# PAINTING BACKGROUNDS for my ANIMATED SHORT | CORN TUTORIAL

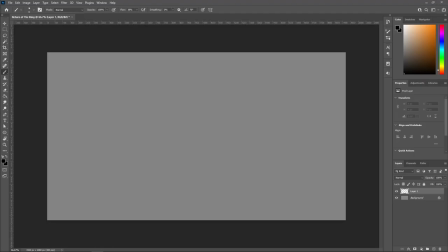At long last, I have waited for lifetimes, eons even, to bring you this video of how to draw a cornfield.
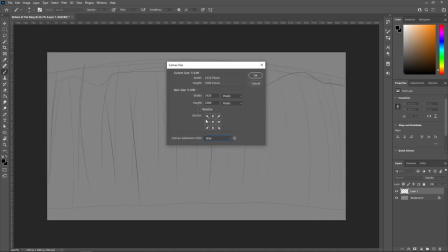Many have wondered, pondered, how to go about drawing cornfields,
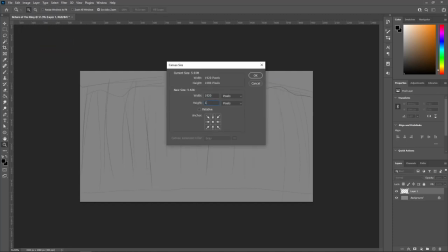and I must tell you that during my travels to the land of enchantment, I've learned the ways of the land.
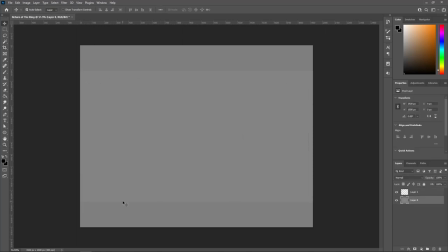I've studied in the most studious of places,
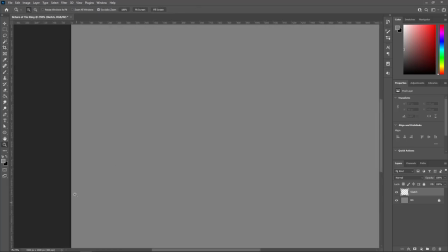and I finally found a way to conjure up cornfields on command.
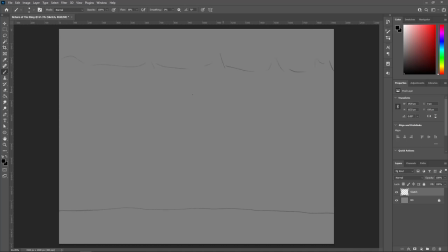Okay, as I may have mentioned in one of my previous videos, I made an animated short for school, and it was by far the biggest project I've worked on. I poured my heart, my soul, and you know, whatever, blah, blah, blah, blah, blah. However, one of the things that gave me trouble was the backgrounds.
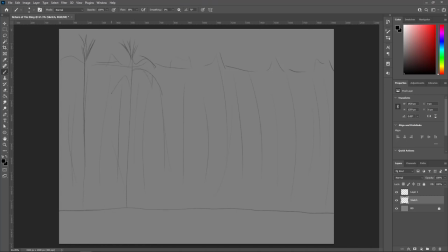One of the scenes in my short takes place in a cornfield, and I tried, you know, winging it as I usually do, but that was definitely not the way to go. At first, I attempted drawing every single stalk of corn, but I found out shortly that that was not the way to go.
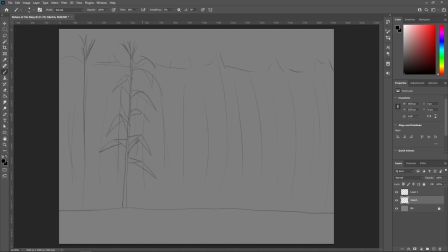So I tried looking up some references and see how other animated features depicted corn. And boy, oh boy, there was actually not too many animated shows that I know of that have cornfield backgrounds. so you know it
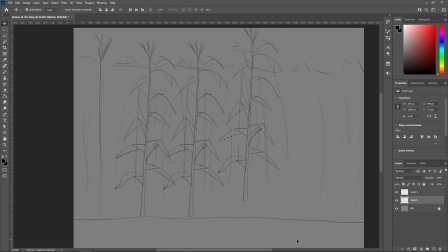was very challenging to find a reference for what I was looking for specifically especially in animation there there are plenty of movies that are shot in cornfields animation not so
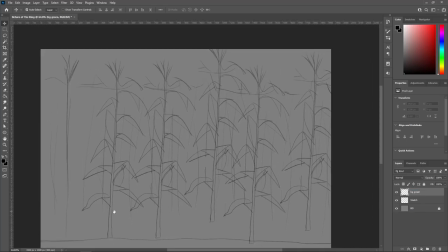much they're kind of hard to come by now I did come across some backgrounds from over the garden wall for those of you who haven't
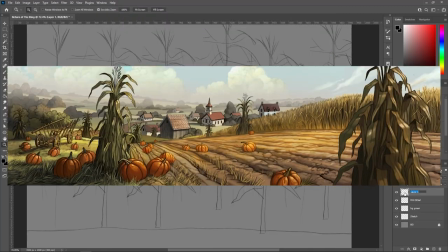seen it you should totally see it it is so good but anyways I did look at these backgrounds from over the garden wall and while it didn't quite
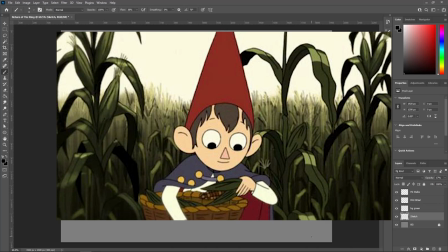match what I was going for I think that's where I started to get an idea of how I was supposed to approach drawing my cornfield so i did my best to
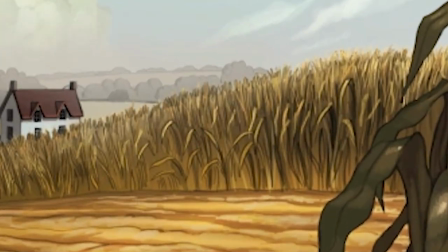closely analyze these and if you look really closely it's basically just a huge gradient wall and then like some lines over that
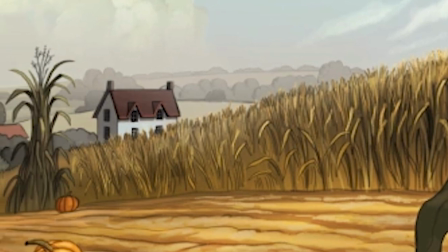the leaves and stocks are more towards the center and near the top of the stock it gets like a bit more frizzy
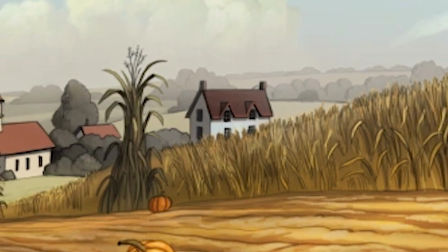i guess you could say and towards the bottom it's a bit of a flat wall and the gradient shows through
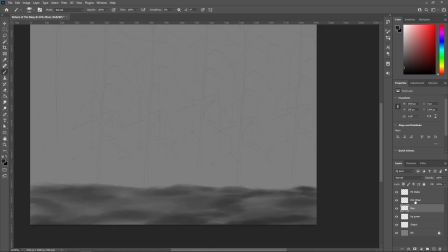so i kind of got a clue of how like to go about depicting this cornfield and so yeah i did I did exactly that,
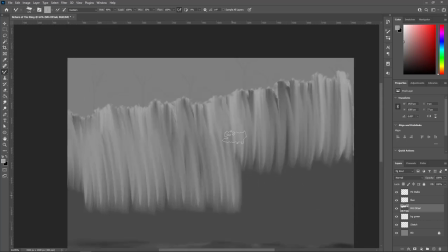I drew a great big wall and then I started adding light and dark strokes to break up the gradient a bit.
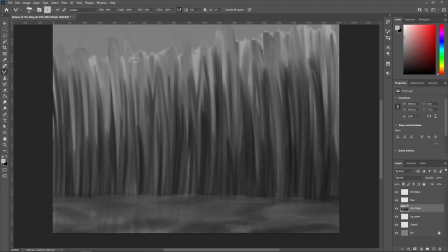Then I started to draw the stalks in a black outline but that was getting very tricky
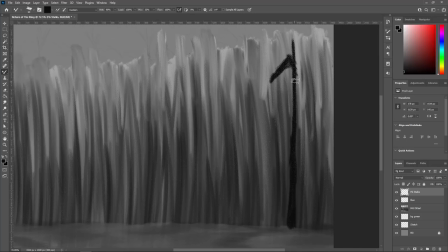and learning to draw the shapes of the stalks was starting to get like a bit too difficult and discouraging.
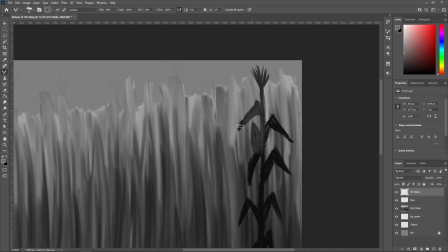So I started to go through my brush packs and I found this brush that I got from Devon L. Kurtz.
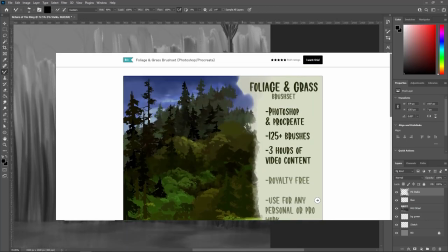Which by the way, you should go check out her art, it is incredible and she has some really great brush resources.
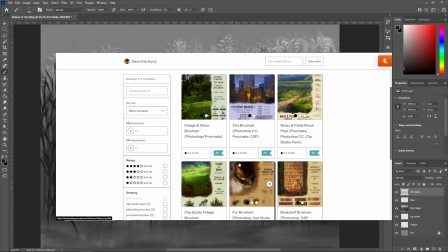And I think I've actually mentioned her before in another one of my videos. It was a part of her like anime, like grass tree, like implants,
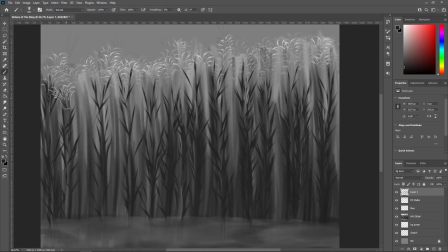brush drawing video that she did, all that stuff, which I believe is free or was free at some point.
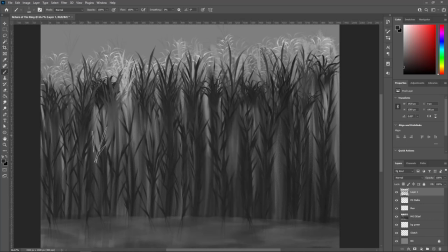But yeah, I went through those brushes and then I saw one of them that closely resembled a stalk of corn, which was perfect for what I was doing.
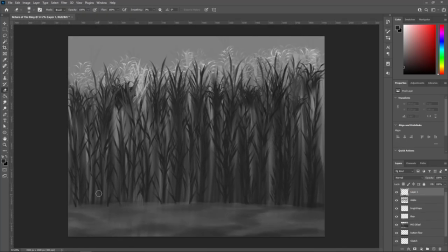So yeah, I made a new layer over the gradient and I started placing stalks in parts and areas that needed to have like detail. I was switching between light and dark gray and staying away from black because I wanted to be able to glaze over Like all of this in color and I'll talk about that later But yeah I started
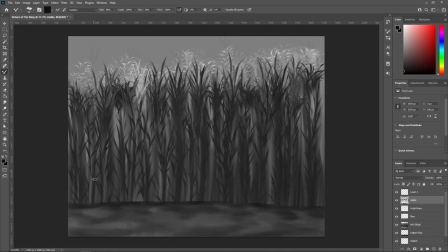playing around with adding different variations of brushes just to see if they would add anything to the background And I actually found a brush that is very light and wispy And I added like some of those
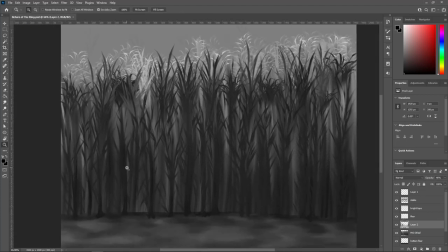details near the top so that it has like a very nice silhouette wet and it also has like very nice highlights on the end of the stocks.
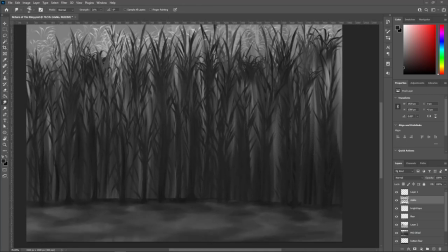After noticing how cool the highlights were at the end of the stocks I decided that I should add some in between the main stocks and it just kind of added some contrast in areas that were starting to get muddy or a little too like hard to differentiate and now this is where the
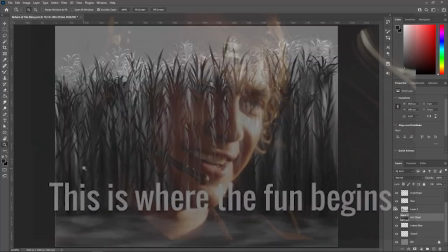fun begins.